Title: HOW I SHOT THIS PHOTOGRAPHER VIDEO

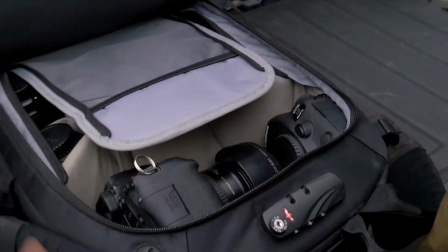4:09 So what worked in the film? I think that first sequence of him pulling his gear out of his truck, putting his camera together,
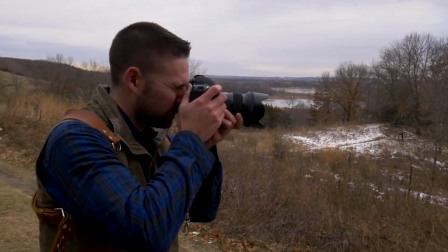4:16 putting the straps on, I really like those sound effects and how quick it was.
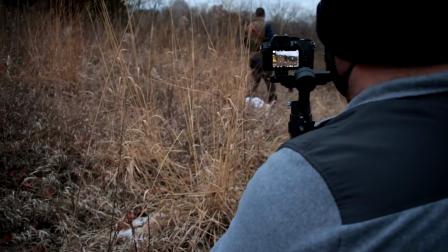4:20 It was also fun shooting in the tall grass too because as I was, you know, panning with like the camera on the gimbal too,
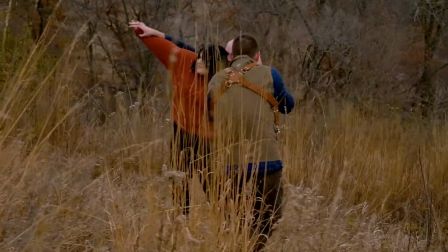4:27 you get this cool sort of depth with the tall grass like you sort of see the tall grass in the foreground
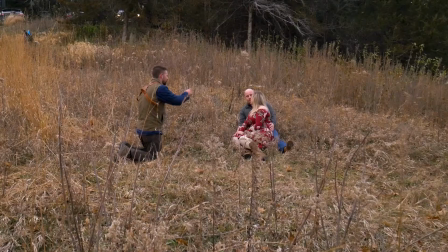4:34 moving as Josh is doing his thing.
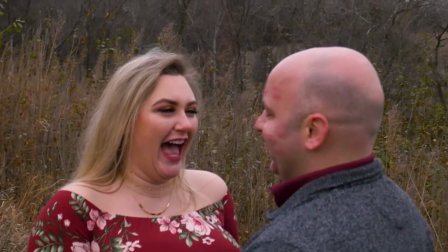4:37 I think one of the moments that I'm proud of that I caught was getting the woman laughing and Josh laughing during their photo sessions just to sort of convey that sort of relaxed fun atmosphere that Josh has with his clients in the photo session. So where are some opportunities for growth? For me I feel like I could really have done better in lighting Josh during his talking portions.
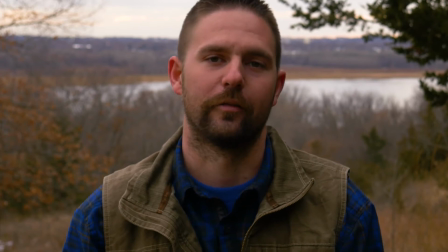5:01 I didn't really have any reflectors at the time or diffusion so luckily it was overcast so I didn't have a bright sunny day to worry about. So all in all I really like the video. I think Josh really likes it too. He posted it on his social media so big thanks to Josh for hiring me for making that video.
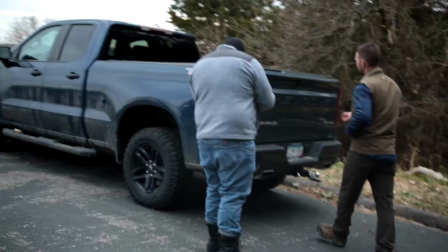5:17 It was really fun to put together and I just like collaborating with different creative people like that. If you have any comments or questions about what I did in this video, please post a comment and I'll be sure to answer them. So I hope you guys really liked the video and maybe I'll do this again someday where I break down another video that I did, but for now I just hope you like it and if you want to see more of our work you can go to KleinMediaLLC.com. A link to that will be in the description. So with all that said, I hope you have a good day and I'll see you in the next video.